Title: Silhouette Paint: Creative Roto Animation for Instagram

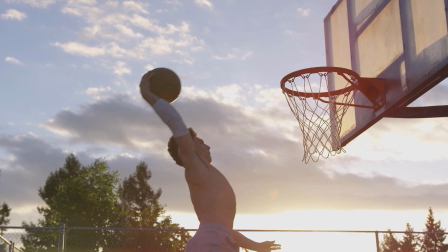[0:00]
Hi, I am Mary Poppin with Boris Effects, and today I am going to show you how to make eye-popping,
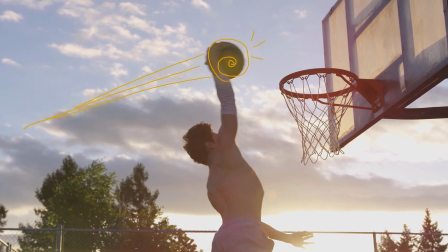[0:05]
Instagrammable, rotoscoped animation in the newest plugin from Boris Effects, Silhouette Paint, and the host of your choice.
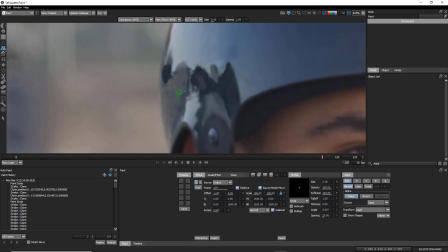[0:16]
Silhouette Paint is an amazing paint plugin that can be used for visual effects shots and creative animations.
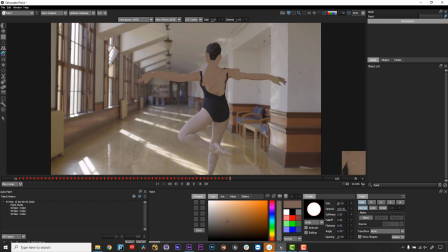[0:23]
First thing is first, take a minute to decide on the style of paint you want to create.
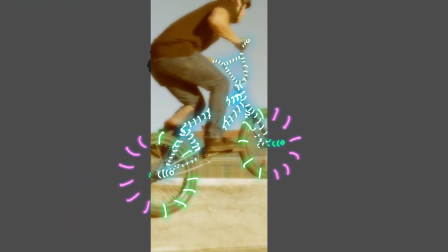[0:28]
There is a fun trend on social media videos using paint to accentuate dance and sports videos.
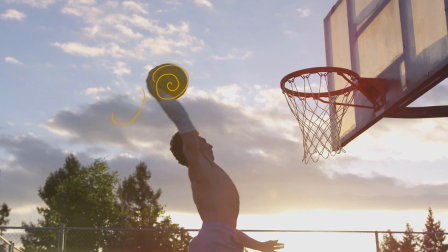[0:35]
I'm going to use Silhouette Paint inside of Adobe Premiere Pro to make this slam dunk really slam.
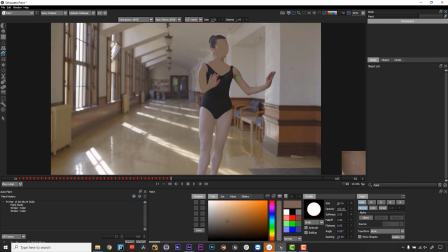[0:42]
You could also use these techniques for artistic interpretations of Roto paint or even simulate real-world paintings.
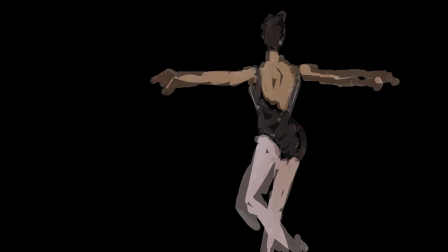[0:49]
It all depends on what your vision is.
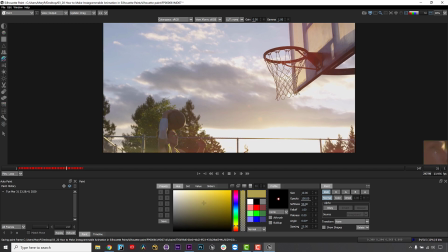[0:52]
I will use animation to emphasize the boom by having a swirl travel up the body, down the arm, and around the ball and through the net.
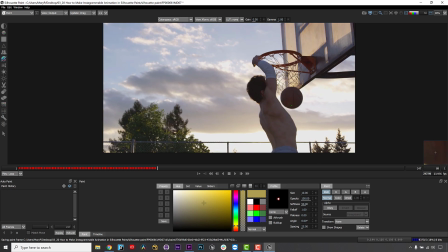[1:01]
I can add emphasis with strokes that move outward from the contact points in the motion, where his hand strikes the basket, and where the ball connects with the net.
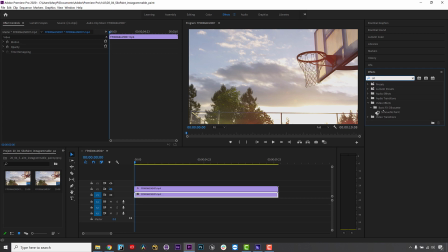[1:10]
The workflow is really easy. Drag and drop Silhouette Paint onto your clip in the host of your choice.
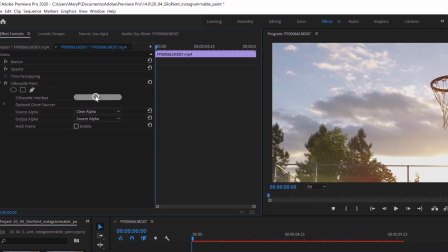[1:16]
Adobe After Effects, Premiere, Nuke, and Fusion are all supported. And click the Launch Silhouette Interface button.
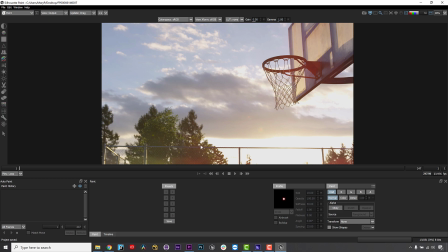[1:24]
Silhouette Paint will now read directly off your timeline. Workflow is pretty simple.
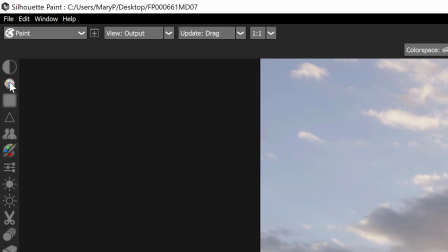[1:29]
We have clone tools and a very useful blur and grain combo brush called the Blemish Tool. But for this tutorial, I am sticking to hand-drawn paint strokes using a Wacom tablet interface.
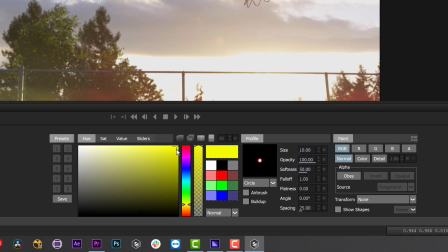[1:42]
I simply select my color. Note that you can right-click,
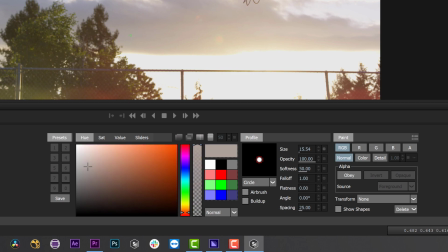[1:47]
top-click on the tablet pen to pick any single pixel or average a color
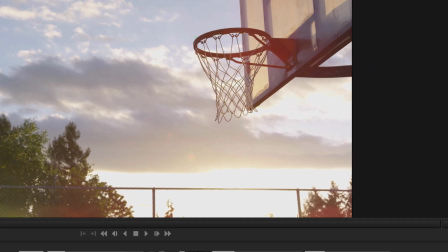[1:52]
by clicking and dragging the stylus to create a rectangle around the color I need to approximate.
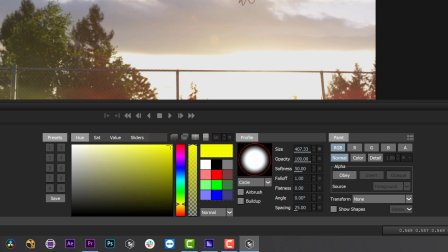[1:58]
Options for brush strokes vary. Sizing is done via open and close brackets or the brush size option in tool options.
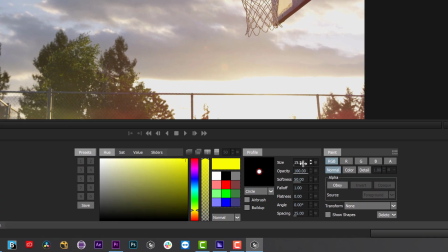[2:06]
We can adjust opacity, softness, falloff, flatness, etc. to create my own brushes,
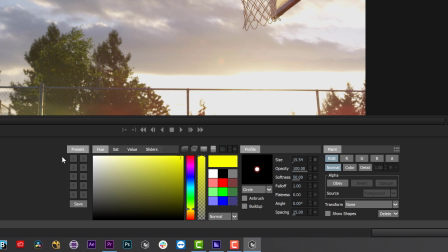[2:11]
and I can save my desired brush as a preset here in the preset section. So let's get started painting.
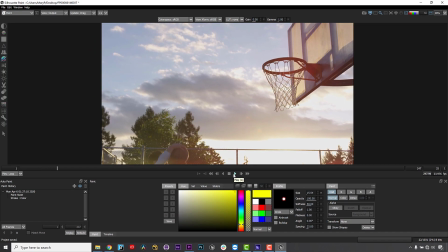[2:18]
I'm going to follow the motion of this young man dunking this basketball, and to do that, I will animate on twos, so to speak, because this is a 24 frames per second animation.
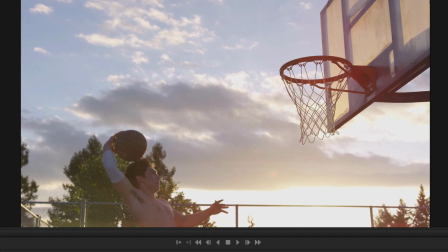[2:29]
Most animated movements can be done with 12 drawings per second, and since this is the standard for most animation, it feels right to the viewer. Just like traditional animation. But to give this extra pop, I will duplicate the brush strokes by hand for some variation.
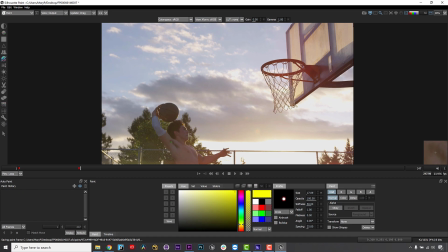[2:45]
So first, I draw this swirl around the torso. I use the Z key to move backwards and the X key to move forwards. So I hit X and I jump forward to the next frame and trace the strokes in the same place. I go to the next frame and move the swirl further up the talent's body and trace it on the second frame again.
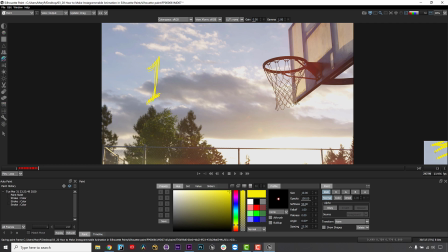[3:05]
I continue with this technique until I've created the movement I like over every single frame.
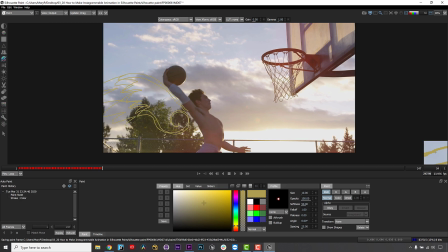[3:10]
Control Z can undo any strokes I don't like. I have sped this part of the recording up to save time.
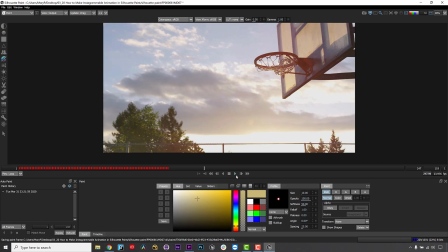[3:18]
I paint one frame and trace it over and over and over until the shot is complete.
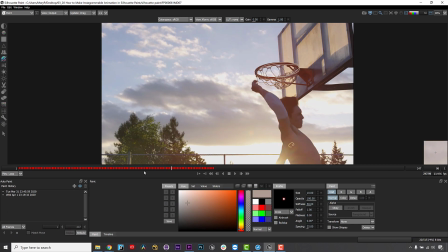[3:24]
Silhouette records every single paint stroke and is non-destructive, so you can go back and remove strokes.
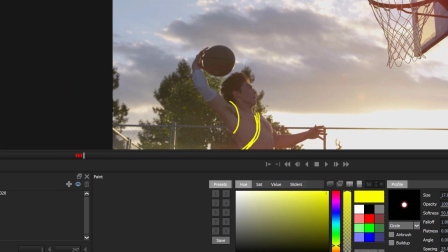[3:30]
You can even go back and remove a paint stroke that is between two strokes without removing all the layers above it.
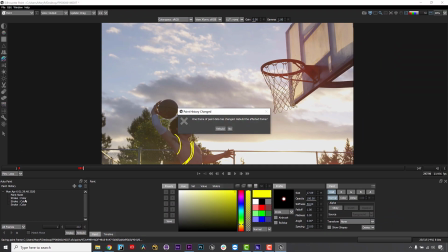[3:37]
Then all you have to do is rebuild the frame or frames and you're all set. Once I am done painting, I can save and close.
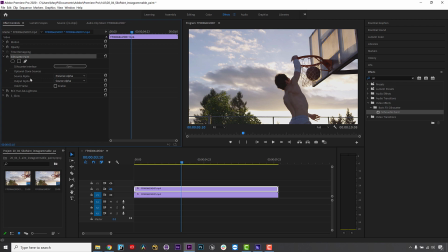[3:46]
In the Silhouette Paint interface, I can apply my paint as a composite or as only paint. In this case, I want to duplicate my layer and use the original footage as a background layer.
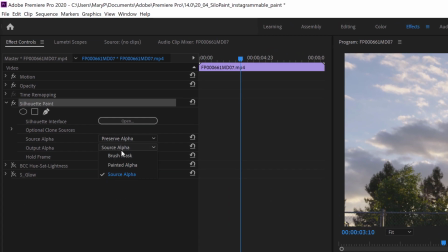[3:58]
For my Silhouette Paint layer, I can toggle the composite paint option off and apply effects to my paint stroke however I like.